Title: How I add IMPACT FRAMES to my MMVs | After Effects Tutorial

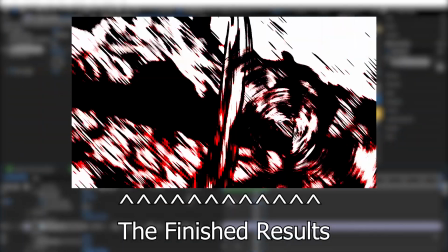Before this tutorial starts, if you have more experience with After Effects and just want the TLDR quick version, skip to this timecode.
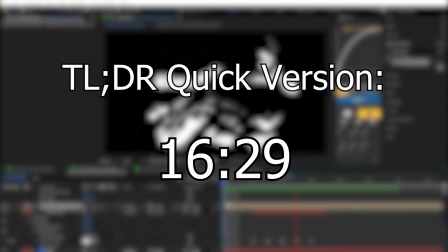If not...
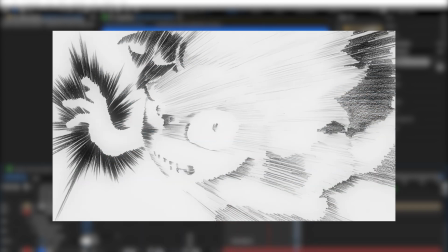Hello, I'm Ninjuristic Ninja, and if you're like me, then you're a fan of impact frames and want to implement them into your MMVs and manga edits.
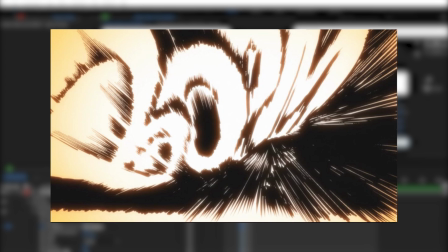If you're like me, you also suck at drawing and don't want to spend your time creating impact frames the traditional way.
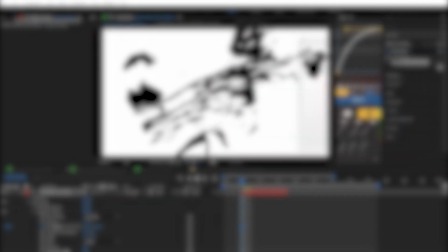If that is the case, then this tutorial may be of use because I've been including my own little impact frames in my videos since my second MMV,
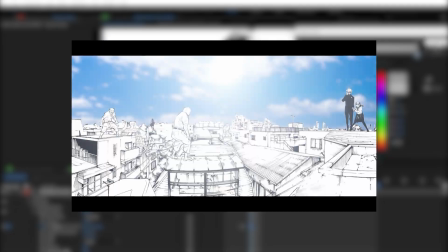and since then my method hasn't really changed. I'd just like to put a quick disclaimer to say that the method in question probably is not the best way to do it,
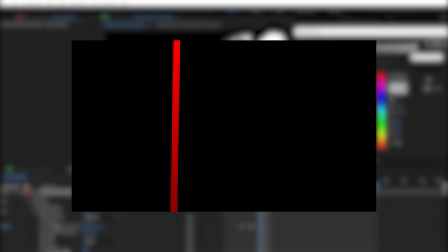given how improvised it is, but it is the way I've been doing it all of this time, and I figured I'd share the way I'm doing it.
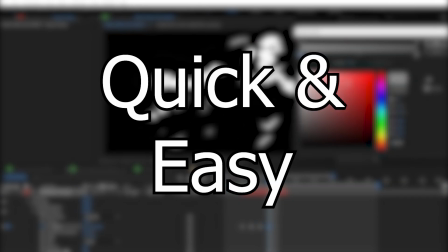And, yeah, I mean, there are plenty of tutorials to watch, but this is the way I'm doing it. It's quick and easy, and I'll go through it step by step for those that don't have as much After Effects experience.
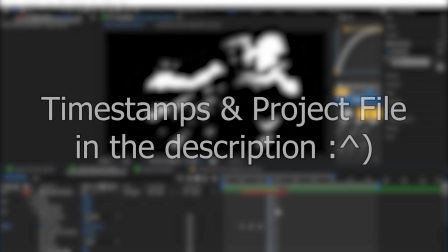I'll also try to include timestamps in the video for those who want to skip ahead,
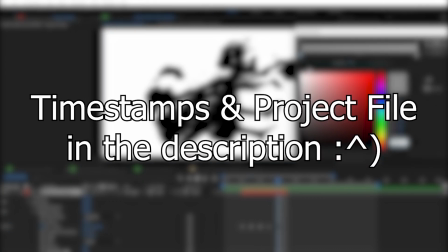and a download link to the project file I'll be using so that you can follow along if you'd like to.
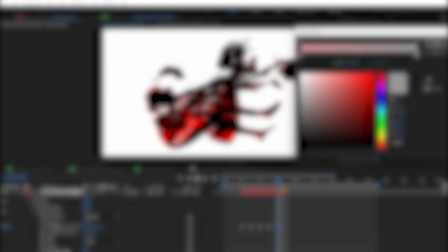Without further ado, let's get into After Effects.
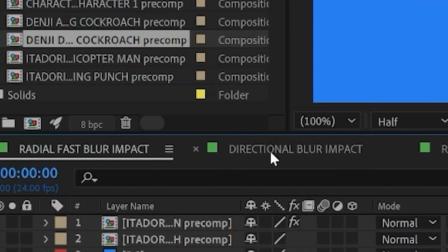So, jumping right into After Effects, we've got three animations set up, where I'm going to be utilizing three different types of blurs.
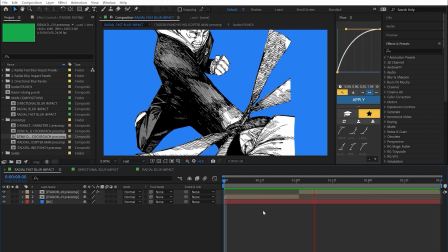For this first one, we've got Itadori punching a guy in the head. Very uncalled for, but that's fine.
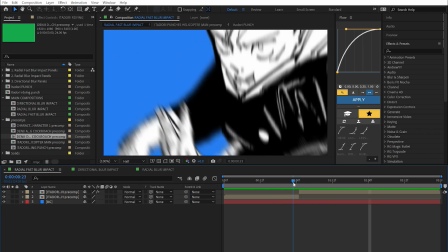We're just here to give it some impact. And so what we're going to do first and foremost is we're going to find where we want to add the impact frames.
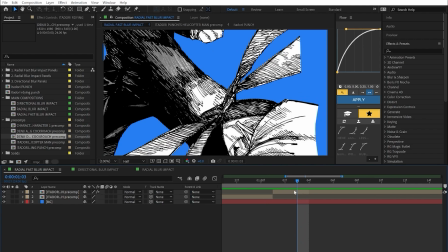Now, again, this is up to you, but for this tutorial, we're going to be putting it, I'd say, two frames into here because it kind of transitions nicely. So two frames in, we're going to create a new solid.
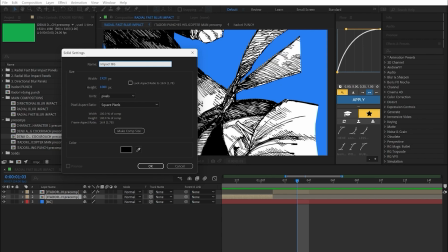We're going to call it impact background, or you can call it whatever you want. Doesn't really matter.
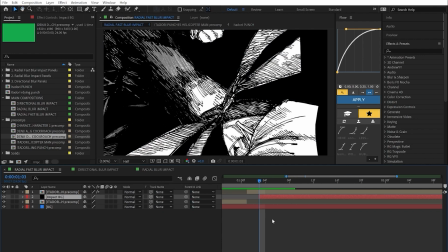I'm going to put it there. And then you can kind of pick how many frames you want the impact frames to last.
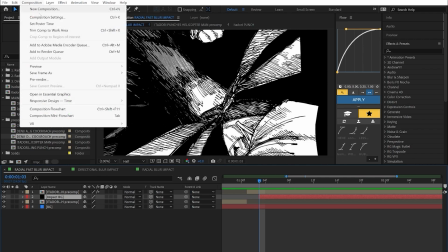Obviously, it's going to depend on what frame rate you're animating at. For me, I animate at 24 frames per second for 90% of my stuff.
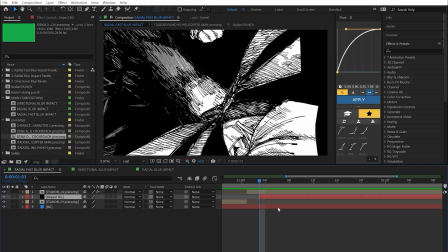So for something like this, I think anywhere between 3 to 5, maybe 6 frames is fine.
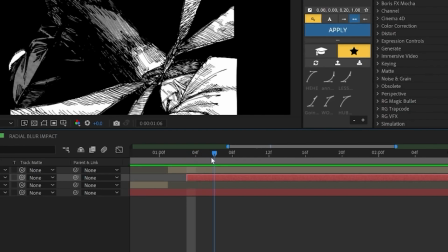So for this, we'll do 5. So 1, 2, 3, 4, 5. Like that.
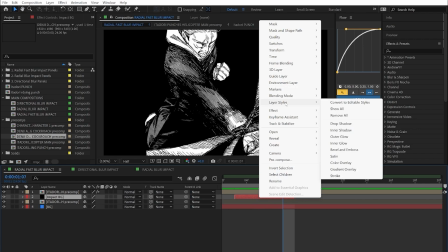And then what we're going to do right off the bat is we're going to right click on it, we're going to go to layer styles, and we're going to click on the color overlay,
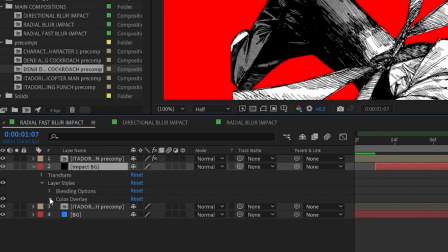and that's going to make it red. And then we're going to go into the layer styles menu, going to color overlay, and then we're going to change the color of the background.
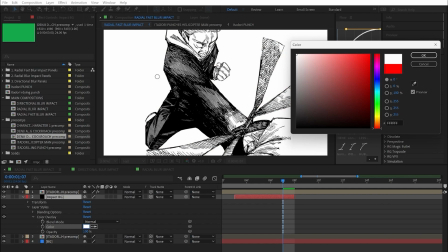And basically all we're going to do is we're going to keyframe it so it alternates between white and black to make it flashy.
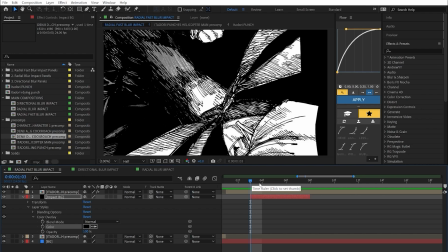Again, this much is very much up to you. So for this, I'm going to do white.
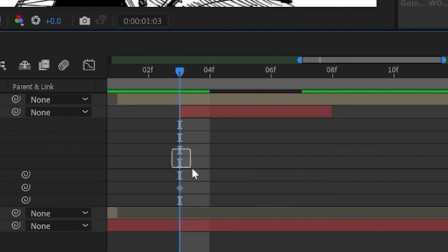I'm going to click the little stopwatch here to create a keyframe. And then we're going to do white.
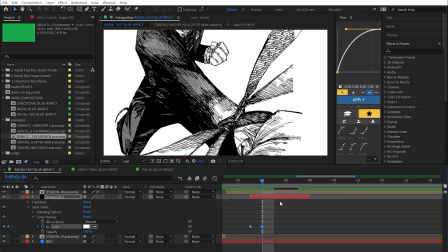Okay, again, another keyframe for white.
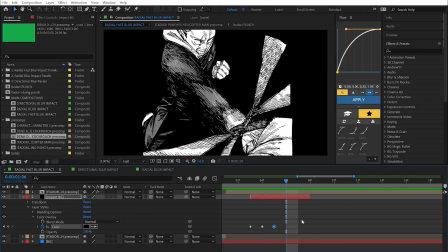I'm going to switch to black, which create another keyframe, and then go there, create another keyframe, and then end it on white.
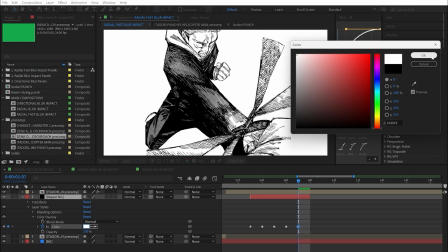I like to end it on white as a color because it kind of gives it that extra flash at the end of the impact frame.
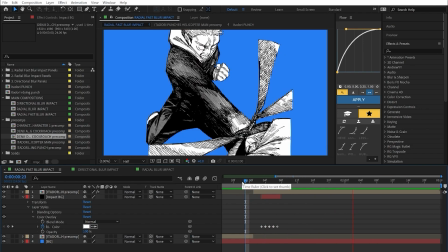So if we play it back, you can see the effect we're kind of getting straight away to give the punch a little bit of impact, but obviously this is just the background.
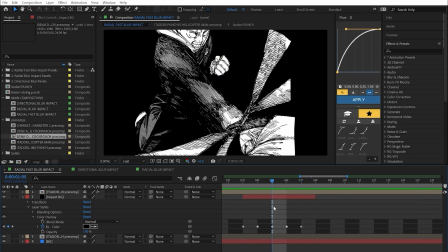Obviously, when it comes to this, hypothetically speaking, you could make it white, black, white, black, white,
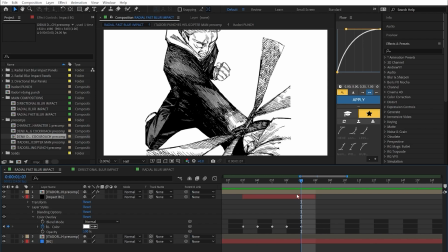but we're trying to, you know, give movements some extra oomph, some extra impact. We're not trying to give people seizures, so just kind of do it in moderation. Be smart about it.
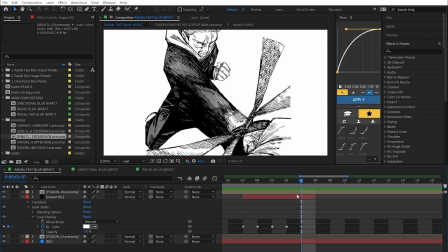I think, you know, a good way to do it is if you can't watch the background back without really having to blink or look away, you're probably overdoing it.
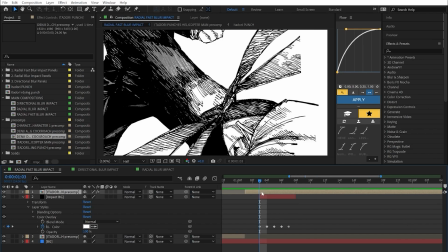So just keep that in mind. Okay, so now we've got that done. We're going to make another solid on top.
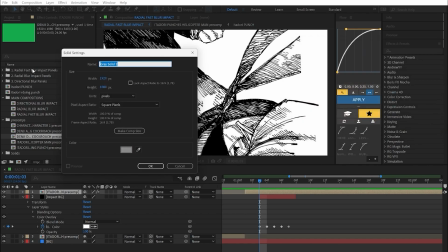We're going to make it gray, and we're going to call it impact overlay.